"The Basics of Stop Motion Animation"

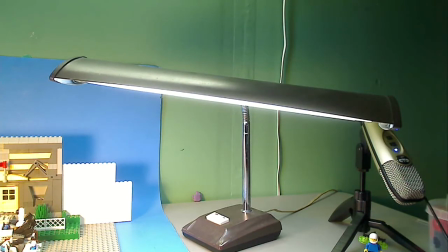[4:15]
This light fills in the dark shadows that would be produced if you did not have this.
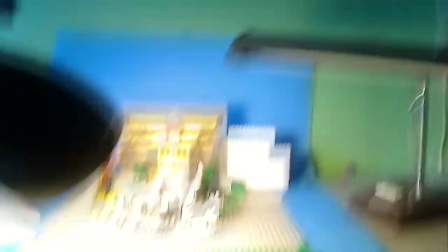[4:22]
For example, if I only use the fill light, you'll notice that my scene has dark shadows.
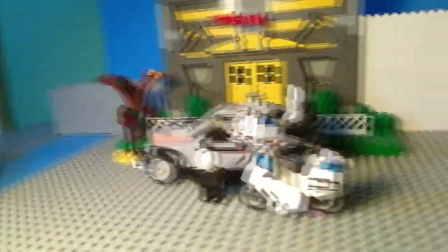[4:30]
For example, right there. If I turn on the fill light, it fills in most of those dark shadows.
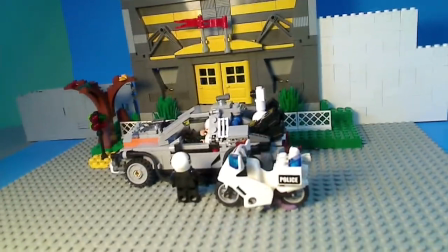[4:40]
And to prevent those dark shadows even more, I turn on the backlight, which is the third lamp.
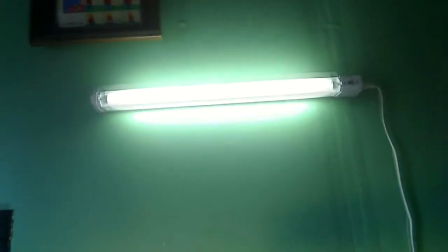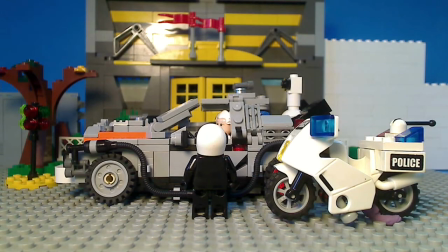[4:54]
The brightness and the exposure of the film can be a show-stopping element if it is wrong. For example, would you like to watch this video if its exposure is way too high?
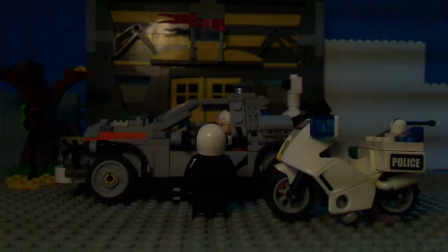[5:06]
Or would you rather watch it if it's way too low? where you can't even see anything.
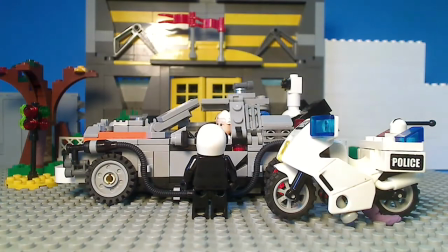[5:12]
That's why we try to make sure that the exposure looks good and is suitable for your scene.
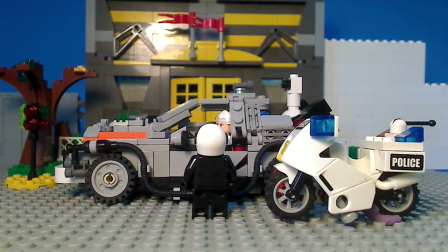[5:19]
If you're making a nighttime scene,
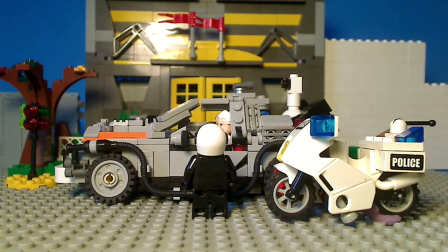[5:23]
you probably want your scene to be darker.
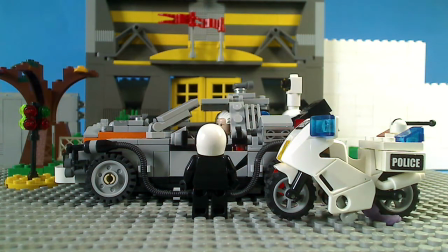[5:30]
For example, I would turn down the exposure just a bit,
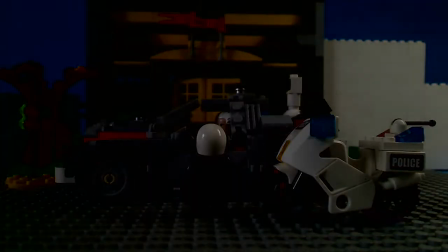[5:36]
and the gain, and the brightness, well, not the brightness too bad, because that blacks it out.
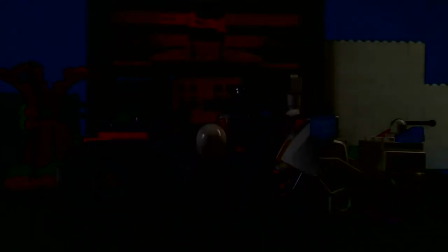[5:43]
But I would turn down the exposure and the brightness
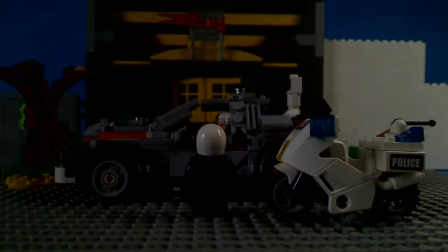[5:49]
just a little bit, and it would make it look like a nighttime scene, like this does now.
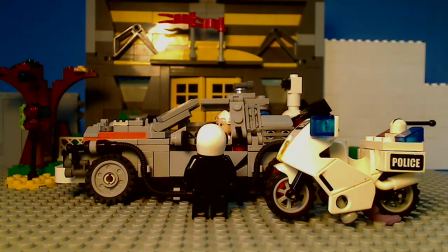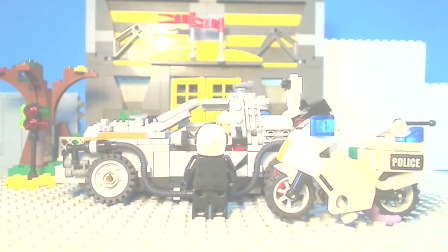[6:04]
The brightness has a lot to do with the scene, because it can, just like exposure, it can wash it out, and it can make it too dark.
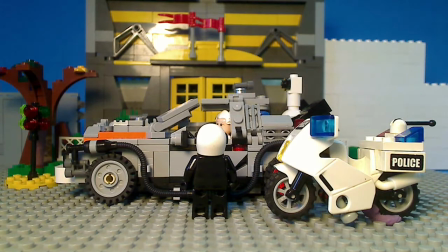[6:11]
So you want to keep that about middle. Contrast is also a big issue.
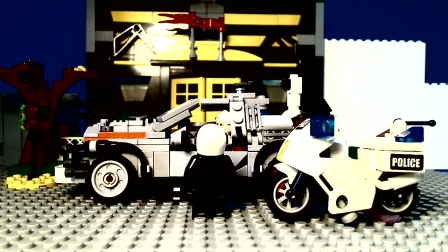[6:16]
Too much contrast looks really weird, and not enough contrast makes everything gray.
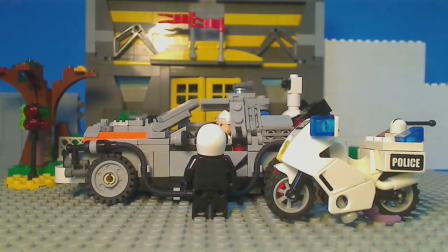[6:22]
You want to have an even contrast level. Oftentimes, the contrast is not enough, and it makes the film, it just makes it look really bad.
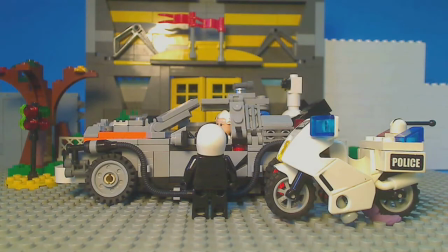[6:33]
So you need to even out your brightness and contrast values. Color intensity,
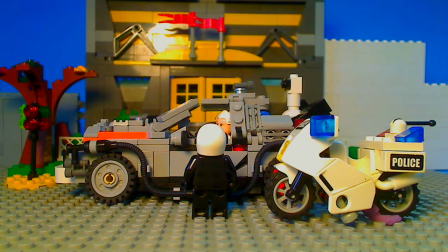[6:40]
or saturation, is another factor that causes ugly videos.
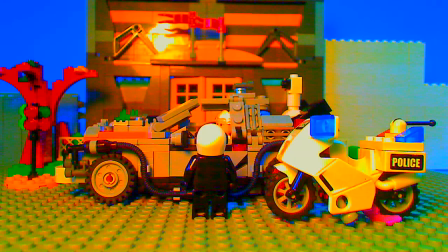[6:47]
For example, the saturation is all the way up. In this one, it's sort of grainy around here, and colors are really weird.
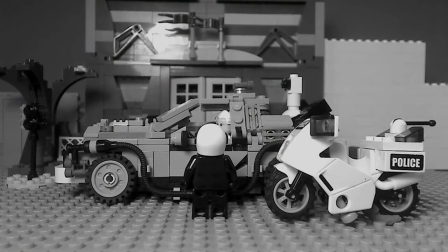[6:58]
And if the saturation is all the way down, well, that's a black and white video. If you're going for a black and white video, that's okay. But try to make sure that your saturation is in a good value for your scene. And white balance.
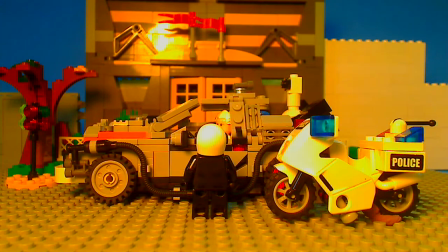[7:10]
White balance makes your lamps either look yellow or bluish.
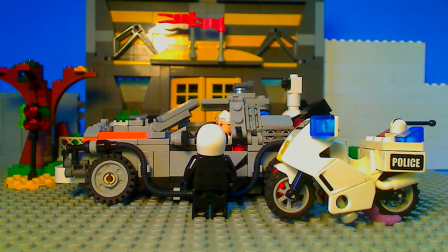[7:15]
A bluish is sort of a cooler tinted look that makes it look like it's kind of cold outside.
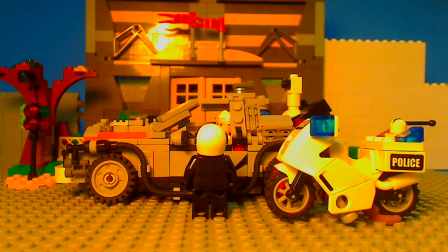[7:21]
And a orange makes you think that it's really hot. So you want to keep that about the middle, unless your scene needs a different one. I use my computer to capture photos from my camera.
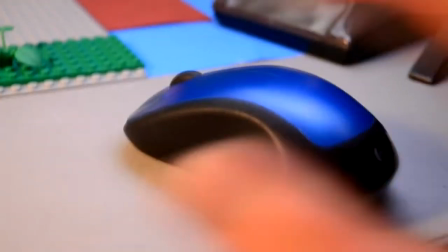[7:38]
Pressing the shutter release button on your camera might make your camera shake, and that's not good for stop motion.
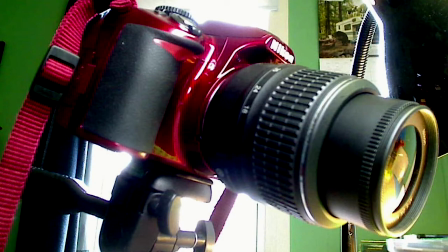[7:45]
So the best thing to do is to do it remotely. Sometimes you can use a remote if you have one for your camera,
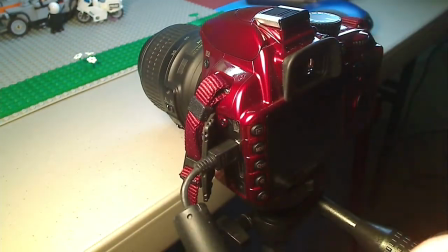[7:54]
or what I do is I plug in my camera's USB cable into my computer.
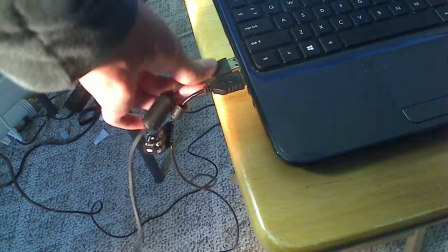[8:02]
I use a process called tethering, which lets your camera be controlled by your computer.
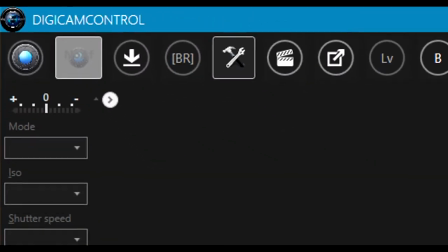[8:07]
I use a software called Digicam Control, which is a free and open source software.
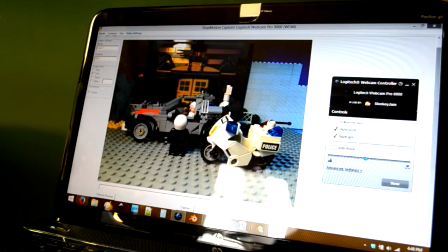[8:12]
I have provided a link in the description. If you are using a webcam, I recommend Monkey Jam.